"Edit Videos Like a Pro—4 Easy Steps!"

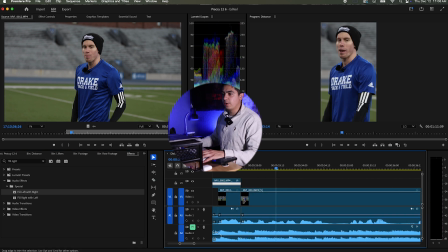(4:06)
I'm just gonna throw it in there, and I'm gonna throw in a little bit of B-roll of what he talks about so that it ties it all in together. I think that looks nice. Okay, so now we're gonna do a little bit of sound designing. I'm always really intentional with my sound designing. Sometimes I can get pretty deep with my layering.
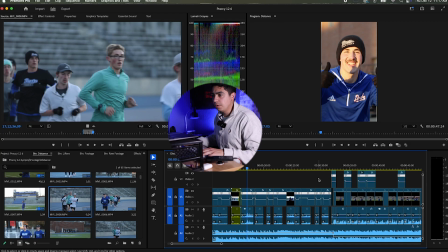(4:22)
But to keep this one simple, I'm just gonna use a little trick I use. I sometimes just use the audio of what I recorded at the shoot.
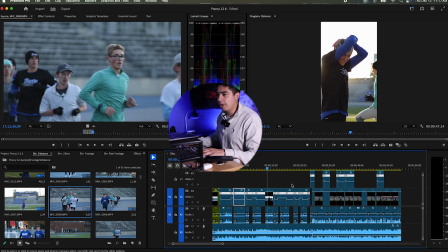(4:29)
So in this case, I'm just gonna use a little bit of the running, the cheering, and the sounds from the track.
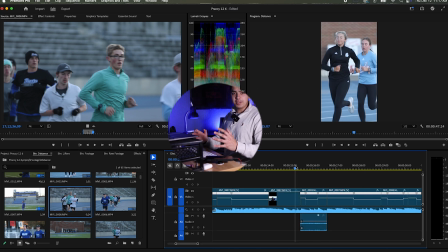(4:35)
Audio is half the viewing experience. You don't wanna skip this step. It's a lot more interesting to hear the ambience of what's happening along with the music instead of just the music.
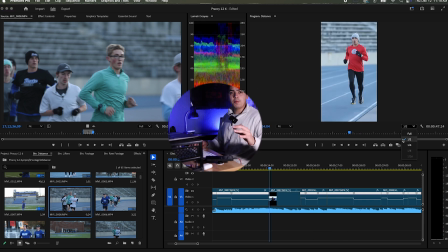(4:43)
Here's a little clip without sound design.
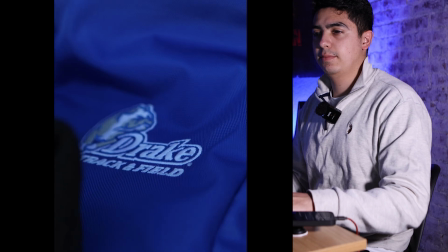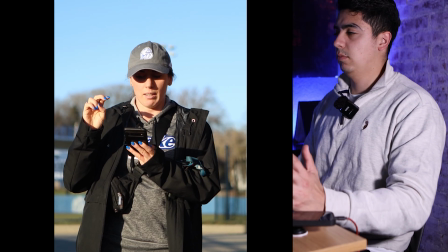(4:51) No.
And Here's that clip again, but with sound design.
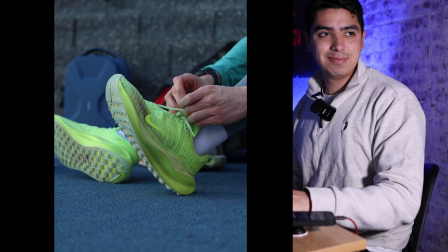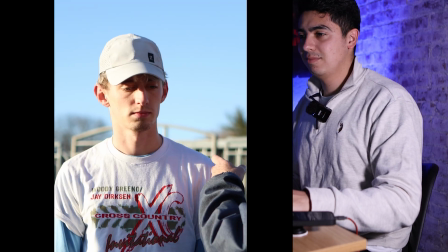Immediately a million times better. The absolute last thing I do in my editing process is color grading. Like I said earlier, things already look pretty nice, so I'm gonna keep this simple. First, I'm gonna add an adjustment layer to add my color grade to.
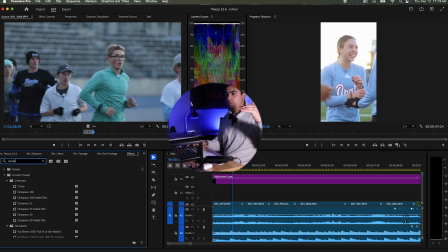(5:25)
I do that because it allows me to stack the things that I do, so when you know that something is wrong, you can directly change it.
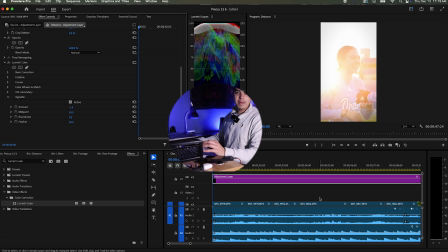(5:31)
The first thing I'm gonna do is I'm gonna throw in a little vignette on it. It just adds a little cinematic spice to it, and it's gonna be going on Instagram Reels, so you gotta stick out a little.
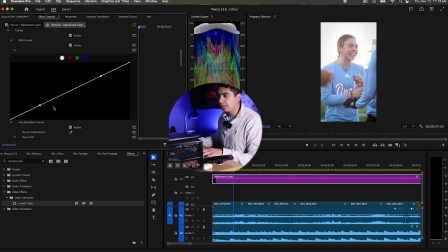(5:39)
Then I'm just gonna go through and make sure that every clip is around the same brightness.
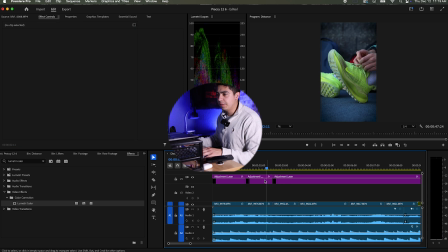(5:44)
I also have to make sure that every clip is in the same color temperature, which means the whites are white. And yeah, that's pretty much it for my simple 4-step editing workflow. I do sports, short films, weddings, and promotional content. Let me know what kind of thing you want to see edited next. Video's about to play. Let me know what you think of it in the comments.
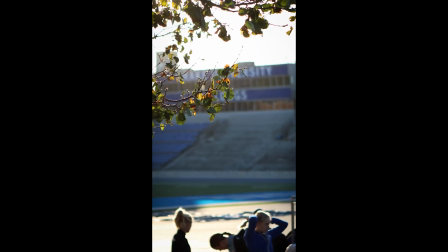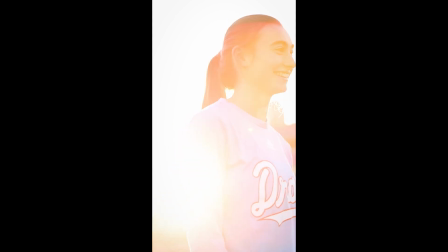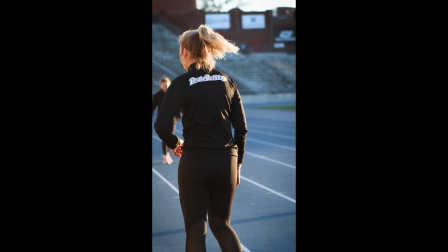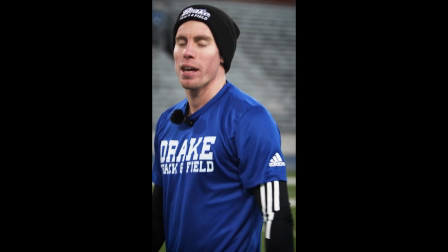(6:36) Hey guys, my name's Harrison Martinenko, part of the Drake track and field team.
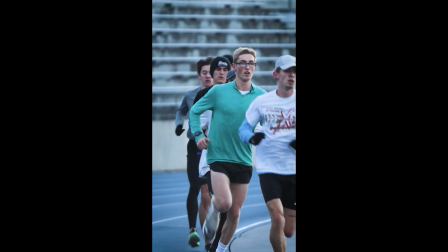(6:40) I'm a senior now, completing my 5th year eligibility, finishing off an 8x session, going 252 down through 245.
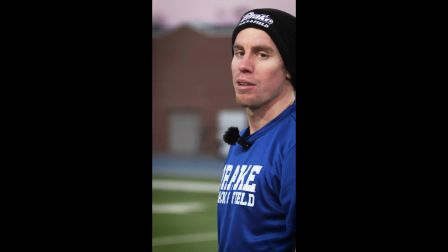(6:46) Opening up at Iowa State next week, team's ready to go, and make sure you follow us so you can keep up with the season. Cool.
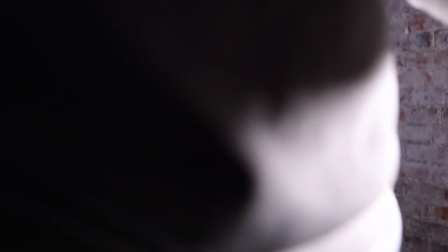(6:54) Go Dogs.